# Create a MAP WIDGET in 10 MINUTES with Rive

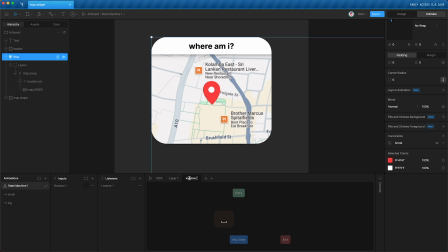8:01 I'm going to create a new state machine layer, call it location pin, create a new timeline, just call it pin, make it a loop, back to design mode, and I'm going to highlight the location pin,
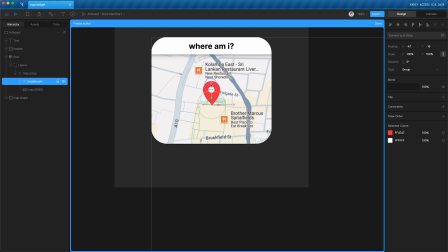8:17 tap Y, and move the anchor point down to its bottom center,
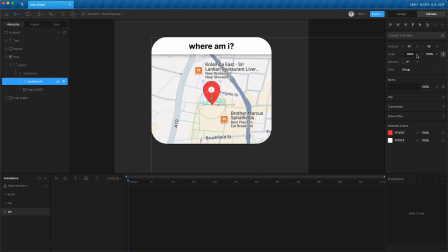8:22 then back into animation mode, and I'm going to animate the scale and Y position. Tap this, tap U, so we can see the keyframes, and I'm going to go forward 15 frames, move it up,
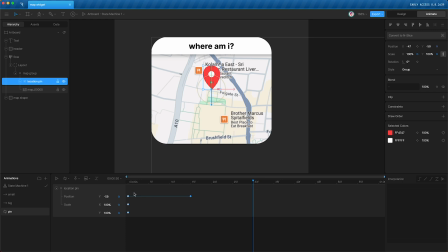8:38 forward another 15 frames, copy and paste the first keyframe. Then highlight the first keyframe, and we're going to change the easing to be an ease in, change the second one to be an ease out. That way it jumps in the air really quickly, slows down, and then speeds up as it comes back down.
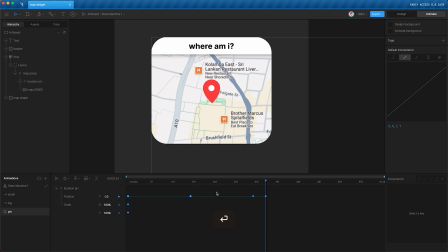8:57 Then I'm going to add another couple of little keyframes, move it up a little bit, and copy and paste that. So it has an extra quick bounce when it lands. That looks like that. And to give it just a little bit more character, I'm going to affect the scale.
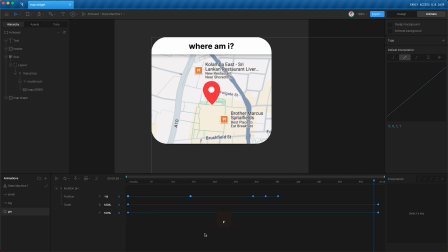9:16 At the end, I'm going to create two scale keyframes, move back a few frames and create two more. Then go to the end and squash this pin down and widen it.
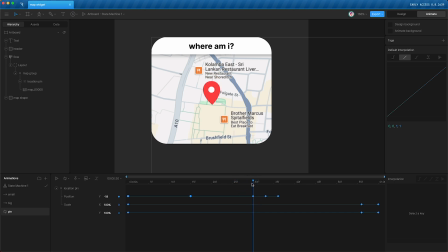9:28 Then we can move forward from the beginning, and just as it lands, let's elongate it, make it taller, and make it skinnier. Then a couple frames later, squash it again, and make it wider.
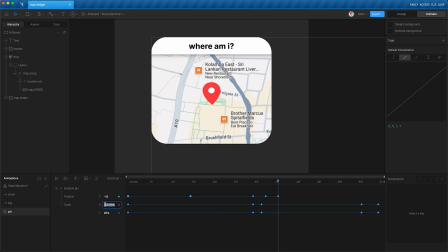9:44 And then at the end, just say 100 and 100. Let's see how this looks. There we go. Now it's got a little bit more character. Now we're almost done.
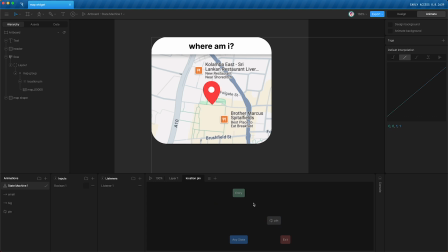9:59 Let's go to our state machine, drag pin onto our state machine layer, hook it up to entry, and press play. We tap the button. Our pin is moving. We can drag it around wherever we want.
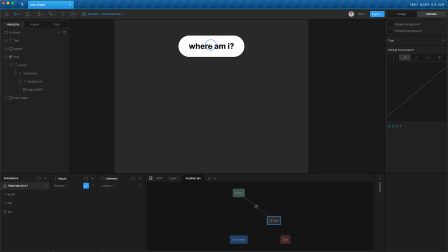10:12 And we can tap that button again. And when we open it back up, the pin is back in the center.
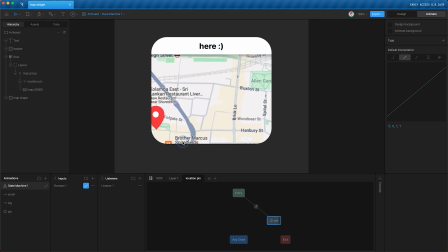10:17 So this is a fully functioning, production-ready map widget that you can embed and use on your website.